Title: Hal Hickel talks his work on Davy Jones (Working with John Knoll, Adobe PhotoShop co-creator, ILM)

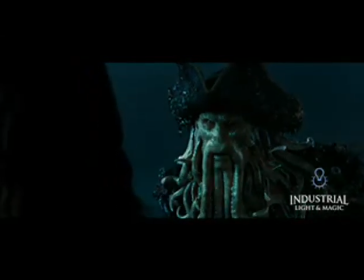You have a debt to pay. You've been captain of the Black Pearl for 13 years.
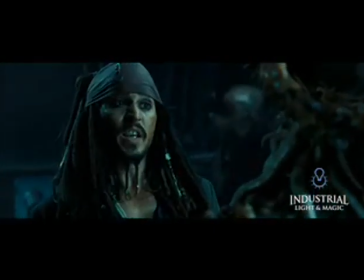That was our agreement. Technically, I was only captain for two years, then I was viciously mutinied upon.
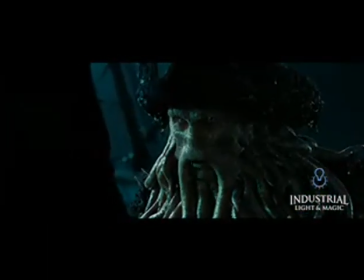Then you were a poor captain, but a captain nonetheless.
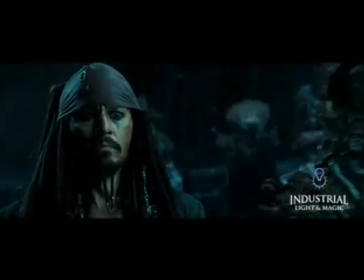Have you not introduced yourself all these years as Captain Jack Sparrow?
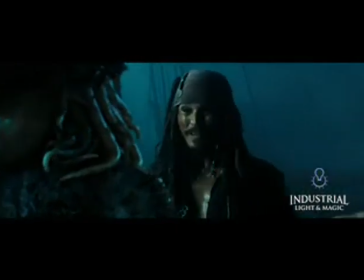You have my payment. One soldier serve on your ship is already over there. One soul is not equal to another.
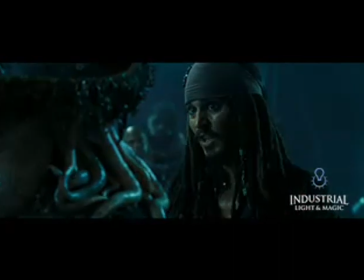Aha! So we've established my proposal to stand in principle, now we're just haggling over prize.
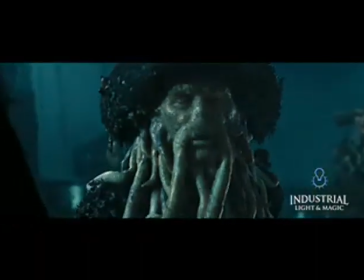Prize? But I wonder, Sparrow, can you live with this?
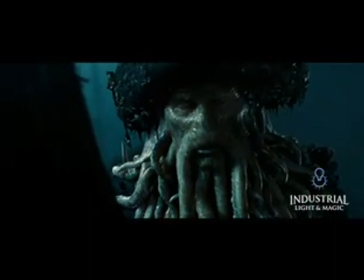Can you condemn an innocent man, a friend, to a lifetime of servitude in your name while you roam free?
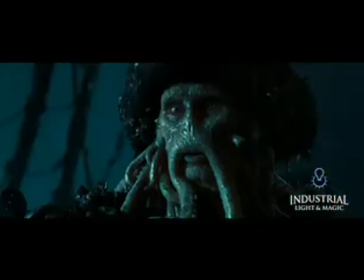Yep, I'm good with it. Look, cut it out of the vine, Mr. Turner!
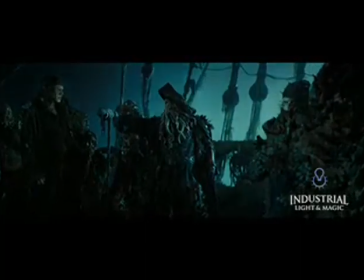Your issue will be extinct, be it for the poison's hand or your own.
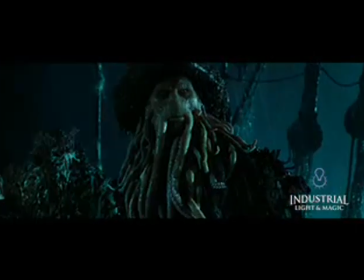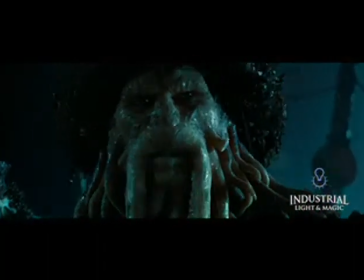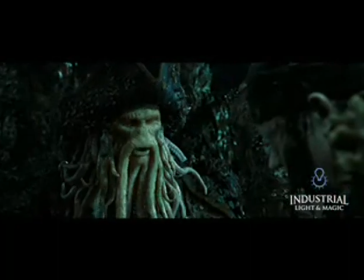Bootstrap belt, you're a liar, and you will spend an eternity on this ship.
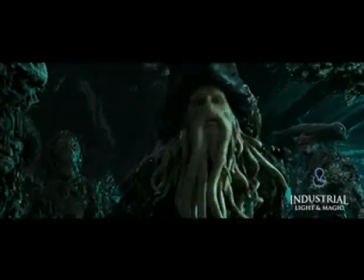Master Turner, feel free to go ashore. The better next time we make port!
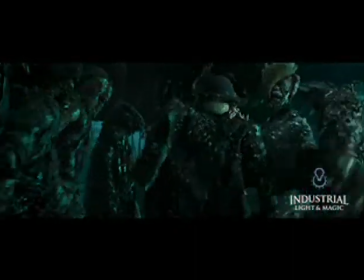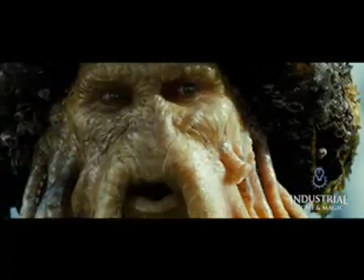Jack Sparrow. Our death is settled. Goes down with his ship.
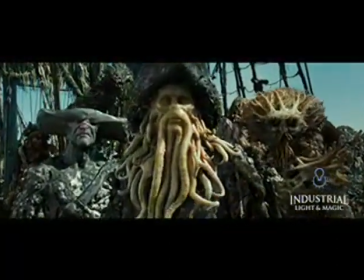Turns out not even Jack Sparrow can best the devil.
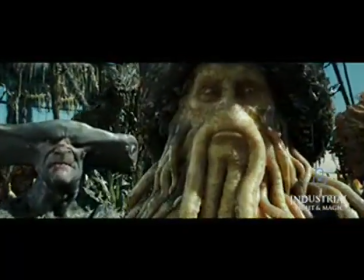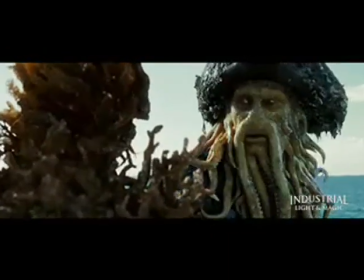Open the chest.
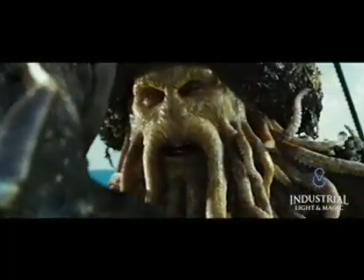Open the chest. I need to see it.
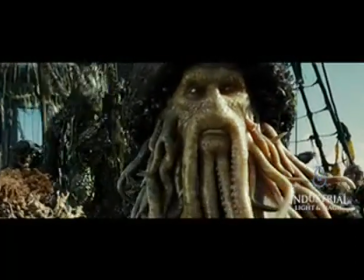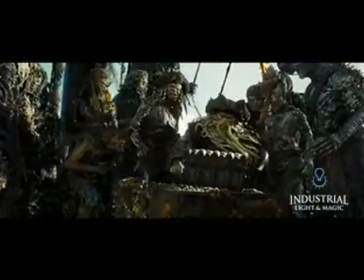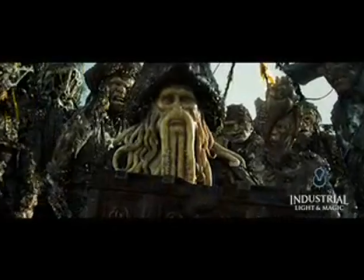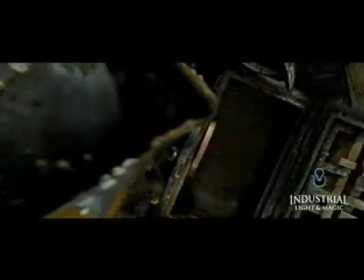You Jack Sparrow!
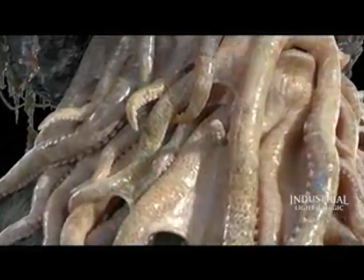The creation of Davy Jones was a long and difficult process requiring the hard work and ingenuity of many different departments.
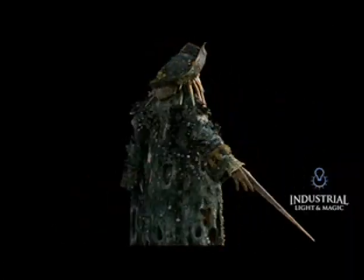Modeling, painting, rigging, animation, R&D, and TDs all had a hand in bringing this character to life.
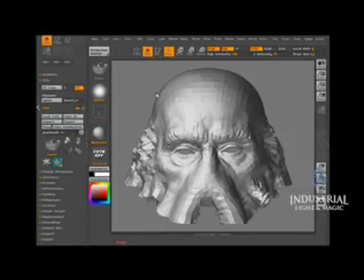Since Davey would most often be seen in tight close-ups delivering dialogue, a great deal of time and attention was given to the fine details of his face.
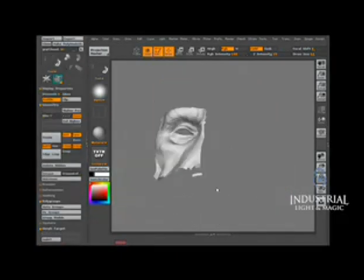Fine wrinkles, scars, barnacles, and general crustiness were added as displacement maps created in ZBrush.
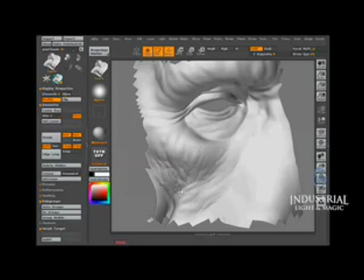Much of the character of Davey's face comes from the sense of history that these details suggest. Davy's facial animation system was extensive.
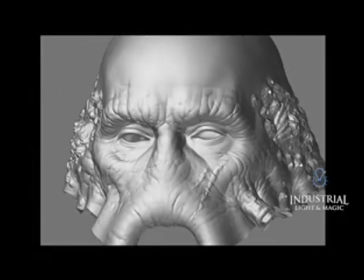Modelers created hundreds of controls for the animators to use in order to convey the subtlety and complexity of the human face.
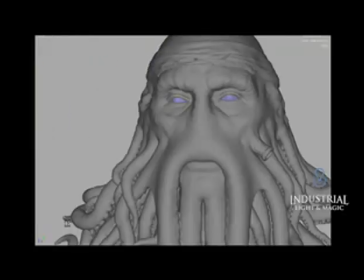Special care was given to the eyes, as this is where the attention of the audience is most often focused.
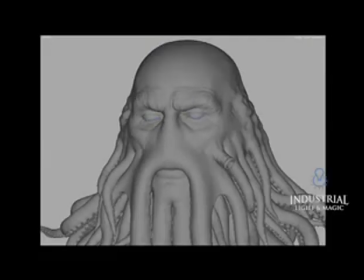A procedural approach was required to bring to life the 46 tentacles of Davy's beard.
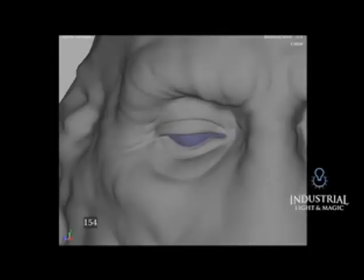The tentacles needed to collide with one another, react to forces, and have a life of their own.
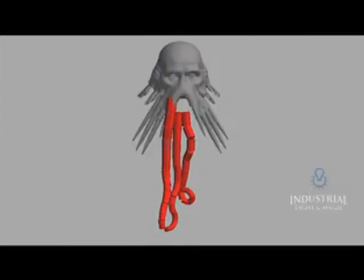The level of realism required and the complexity of the movement ruled out a keyframed approach.
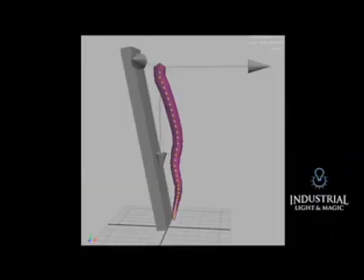Since Davey's performance began with Bill Nighy on set, it was important that the acting choices Bill made be represented faithfully in Davey Jones.
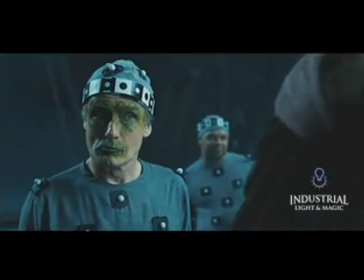For this reason, an on-set motion capture process was created.
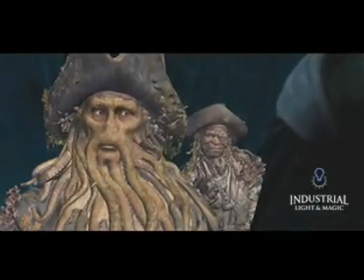It allowed Bill to create his performance during first-unit photography, rather than on a motion capture stage at a separate time.
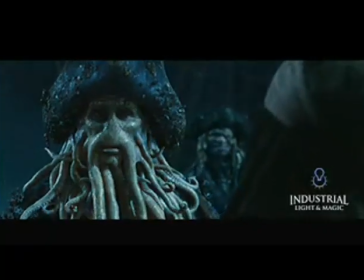Since Davey and Bill have very different faces, it was necessary to transform Bill's facial performance into Davey's.